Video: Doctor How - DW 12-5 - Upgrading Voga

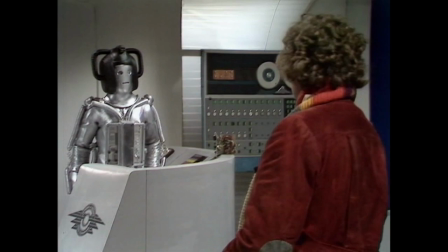1s
Hello, welcome back to Dr. Howe. Today we're going to be fixing a few special effects and a story from Tom Baker's first season in Doctor Who.
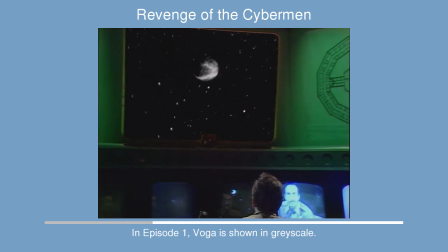9s
It's The Revenge of the Cybermen. There are a few issues with the special effects. For one, the planet Voga is shown on the scanner screen in grayscale in the early episodes and then in later episodes it's in color.
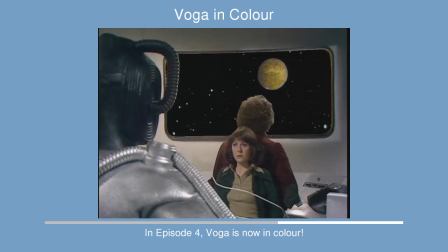23s
So it'd be nice to replace the grayscale images with color versions. This turns out to be quite easy.
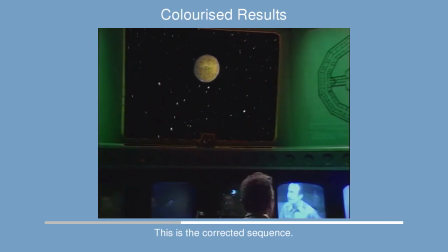30s
It's a simple matter of finding an appropriate shot from one of the later episodes. We want a shot of the planet which is slightly larger than the ones we're going to replace.
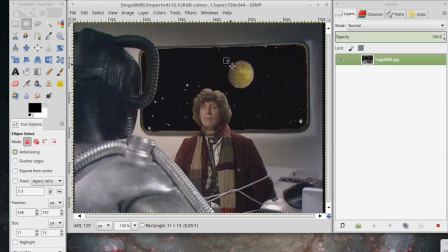39s
Opening the image in GIMP or some other photo editor, we can select a circle around the planet.
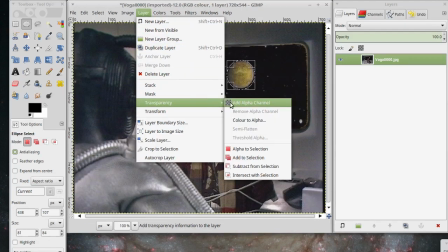46s
By ensuring the image has a transparent background and an alpha channel, we can invert the selection and cut away the background.
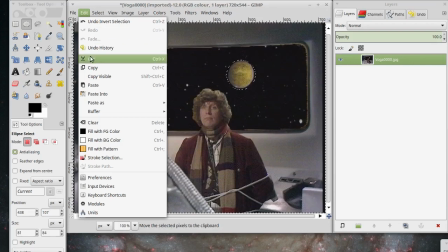54s
We can then paste this static image over the scanner screen in other shots.
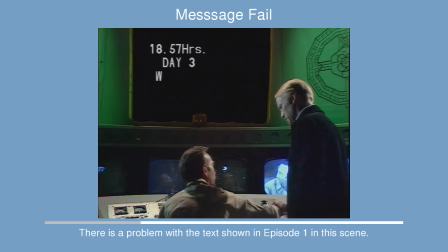60s
A second problem occurs early in Episode 1.
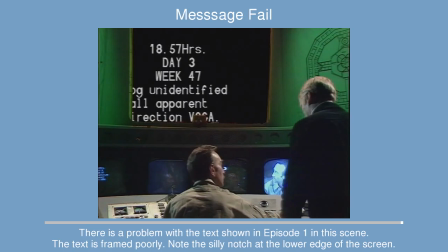64s
A message has been received from VOGA and the bridge officer Warner wants to log the incident. You can see that the visuals that appear are poorly framed on the chroma key screen.
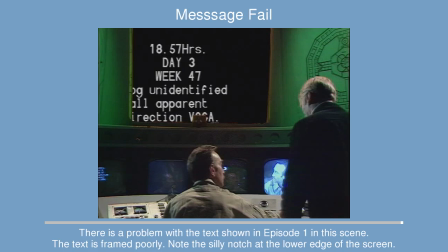76s
The text is actually being printed on a video screen too. I'm going to fix this by reconstructing the main screen image.
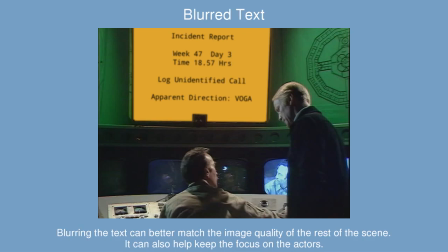85s
First I identified the region to be replaced. I've lined up the edges on 8 pixel boundaries to try to minimize MPEG artifacts.
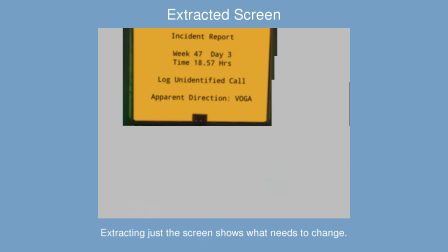94s
Fortunately the actors heads don't cross this boundary. I've painted over the region in yellow.
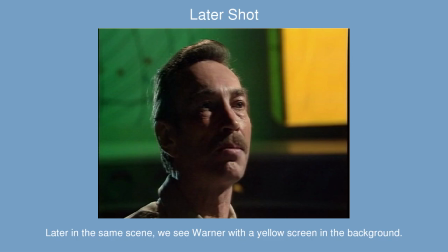101s
There's a reason I've used yellow. Later in the scene Warner is seen talking and the screen is clearly yellow there in that shot.
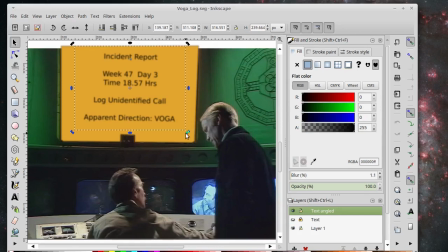109s
Now if we go into Inkscape you can see we can type up the text here and you can actually click on the text and you can spin it around so we can actually rotate it a little bit to make it actually match the angle of the scanner screen a little bit better and
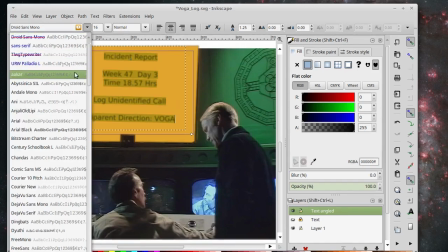123s
we can experiment with the font we can try various things and it actually turns out that it's important to blur the text a
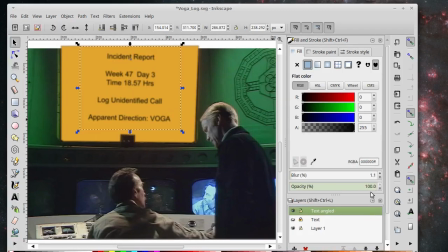131s
little bit you can see that we can actually adjust some controls here to blur the text slightly and that just makes it feel a bit more naturally a part of the scene. So now it's a matter of typing out the text one character per frame of video.
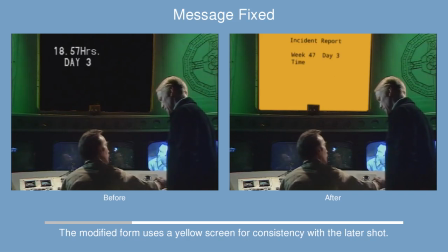146s
It turns out that 25 characters per second is quite a readable speed. And there you have it.
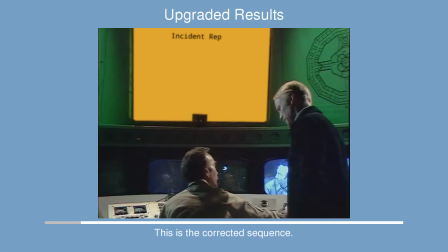153s
The final results work well enough. Thanks for watching Dr. Howe. Talk to you later. Bye.